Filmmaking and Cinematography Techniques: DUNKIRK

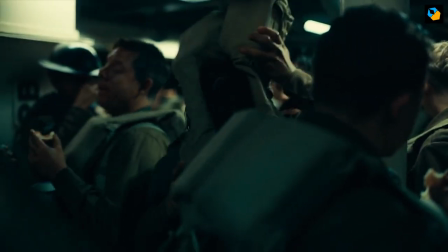Christopher Nolan really drives home this aspect because he never lets any actor or character rise too high.
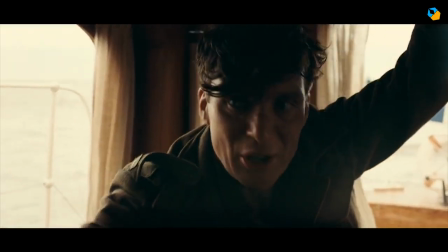We don't know their backstories. Name actors like Tom Hardy, Cillian Murphy, Kenneth Branagh, and Mark Rylance are all given small roles.
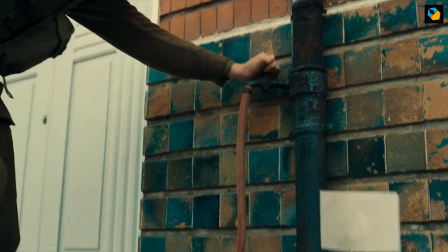We can't distinguish them from the others. Most of the costume and production design work went into achieving a sort of brown-teal look.
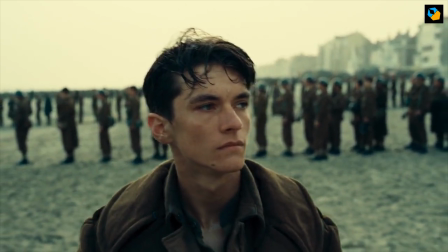The actors have dark hair. Even if it's blonde, it's darkened down or concealed. The clothes are mostly similar.
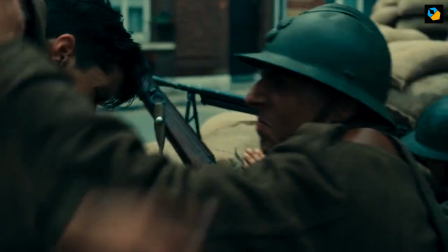In fact, in the first scene, unless you're a World War II specialist, you never know how the French or English differ by their costumes.
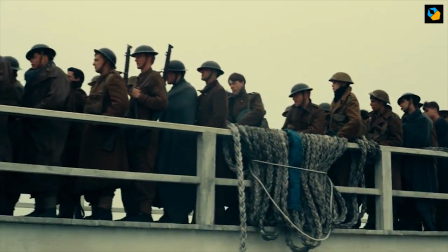The story is not about heroism, but about how these characters all essentially do the same thing.
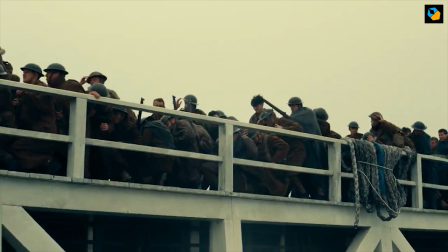Just try to get to the next day until the boats arrive.
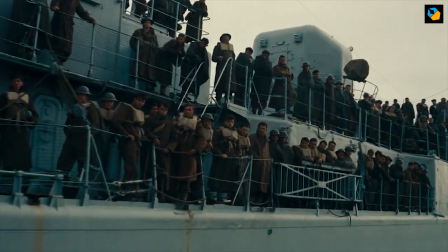The colors are muted and somber, unifying all three stories into the larger picture.
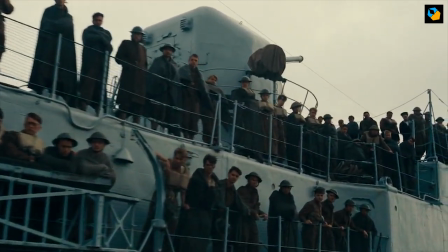In many ways, the colors are monotonous, designed to make us tired of them,
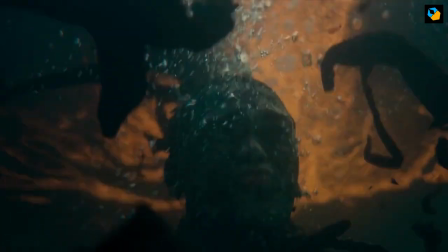tired of waiting until an event like an explosion brings some color and brings us out of our monotony and gets us into survival mode again.
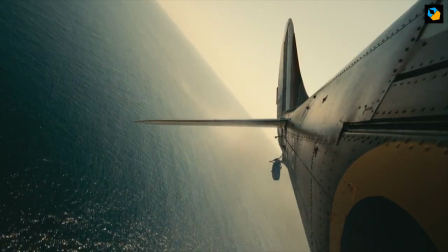The filmmakers went so far as to even not worry about the continuity of the skies.
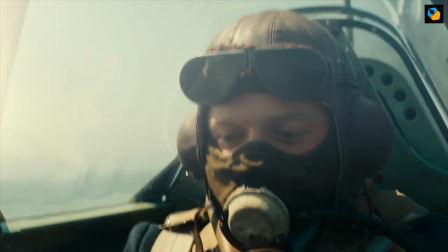The skies would change quickly in real life, and does so on film as well.
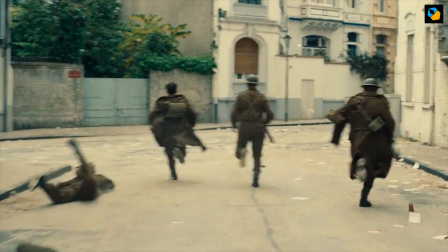It's almost as if the camera work were always reacting to the action instead of moving along with it.
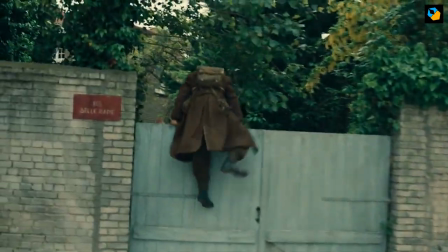You can see how the camera moves after the actor or action has, similar to how a documentary cameraman would operate.
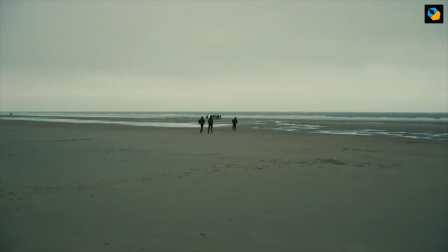The camera moves are slow and steady, mostly on a dolly, just following the action.
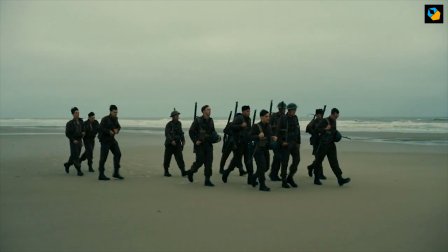Not trying to make a statement, just being purely functional.
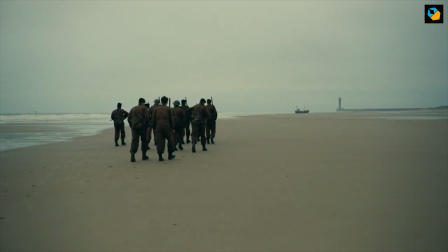Nolan loves to move the camera all the time, and it does add a sense of artificial urgency.
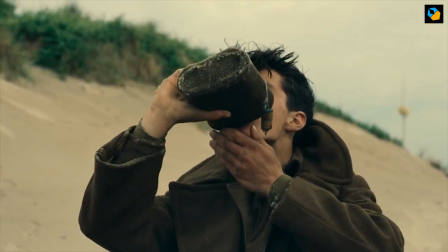Speaking of artificial urgency, you can't ignore the music. By now, this is a Nolan Zimmer motif, the ticking time bomb trope.
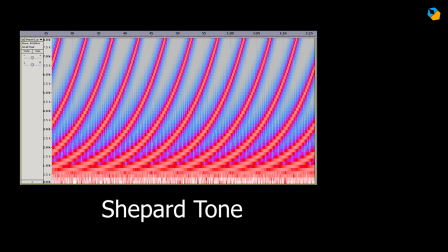Actually, it has its own logic. It's based on the Shepard tone, which is an audio illusion where the tone seems to go higher and higher, but never really does.
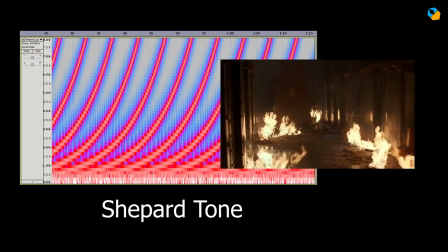Nolan has used this since The Prestige, and for Dunkirk, he wrote the script with this in mind.
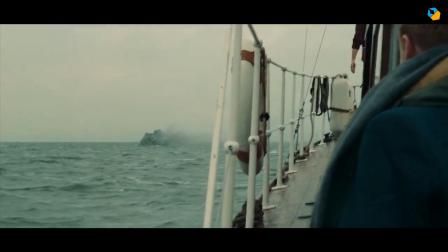For the three stories, land, sea, and air, he positioned the music to increase in intensity until the climax.
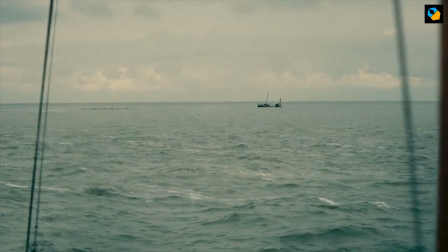He also recorded the ticking sound on a watch he owns, and that was the basis for the audio track.
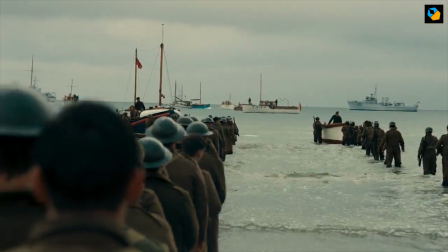Literally, the clock is ticking for these soldiers to escape. Finally, we come to the editing and structure.
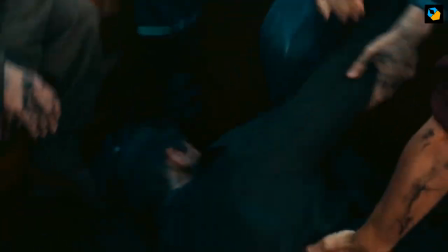Lee Smith, the editor, edits as the movie is shot. Nolan watches dailies the old-fashioned way, but rarely watches the rough edit unless there's a problem.
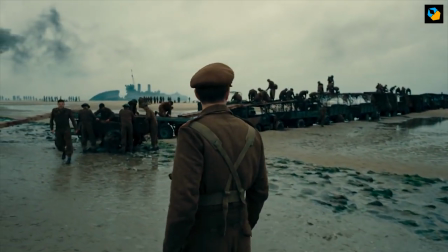If you study the timeline of Dunkirk, you'll see how the land scenes get shorter and shorter until they sort of merge with the sea scenes.
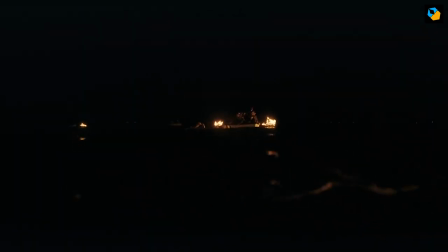Air merges with both sea and land as well. There is a sort of mathematical basis to this edit.
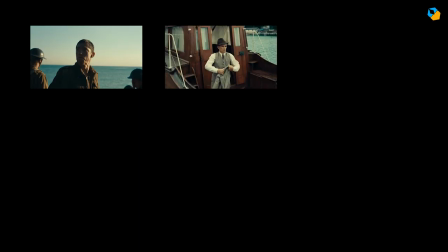I'll provide just one cool example. For most of the movie, the order of the edit is land, moonstone, then air.
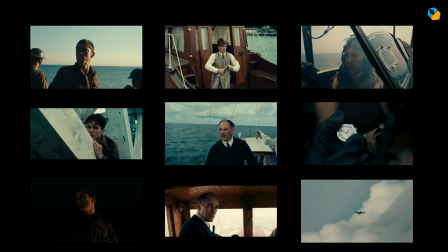The scenes in the skies always follow that of the moonstone, with only 2 exceptions, and those exceptions are instructive.
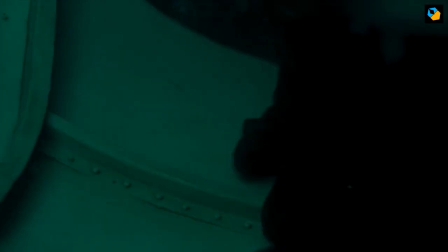The first time, one of the Spitfires needs to crash in water and the pilot is on the verge of drowning.
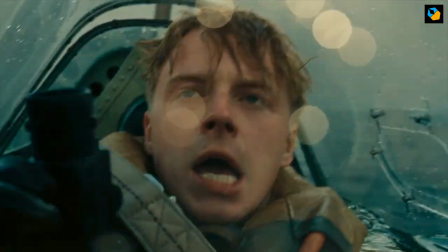Here, air becomes one with sea.
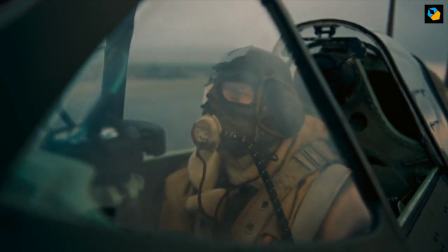From then on, we continue the earlier formula of land-sea-air until the climax, when the land and sea have merged.
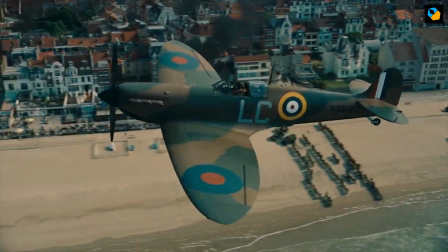The rescue has taken place, but there's one more battle left, one more bullet left to be fired.
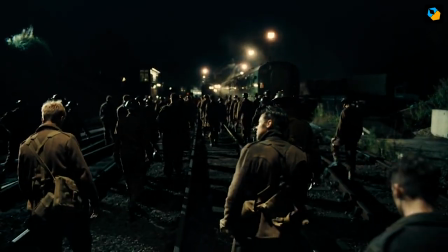I can't reveal more without giving away the story, so please watch the movie if you haven't already, and you'll understand it.
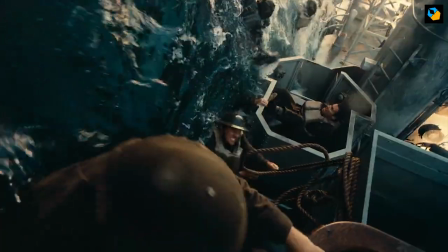You can see how Nolan carefully constructs the structure of the three storylines until they merge seamlessly. You're never aware of it because it happens in waves. There are many other surprises like this, like for example how each storyline is introduced by the characters running into the scene,
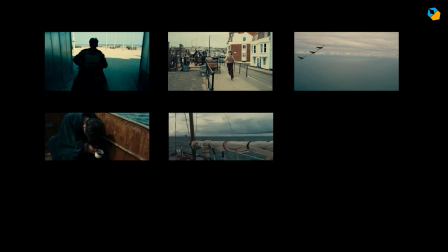or how the cuts match from one storyline to the next, but I'll let you explore those nuggets on your own.
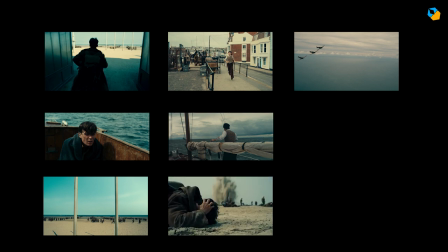You'd think Dunkirk is a slow edit, but nope. Just like with any other Christopher Nolan film, it's an illusion.
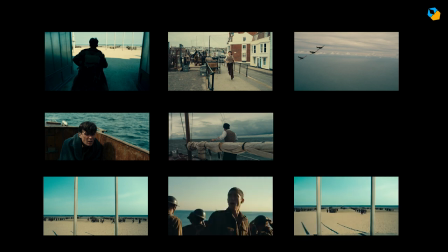The average shot length is less than 4 seconds, similar to any action movie. He has managed to make a film about waiting exciting.
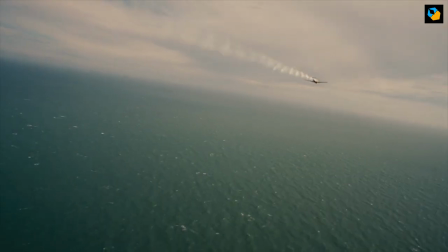Check out the link below for my notes and any extra information not in this video, including my mini-review of the movie.
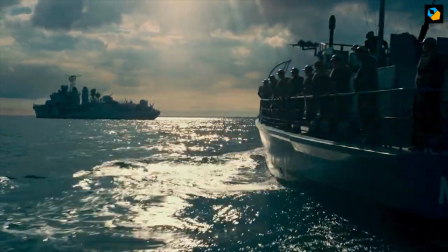Hit like if you've enjoyed this. These videos take a lot of time and energy to make.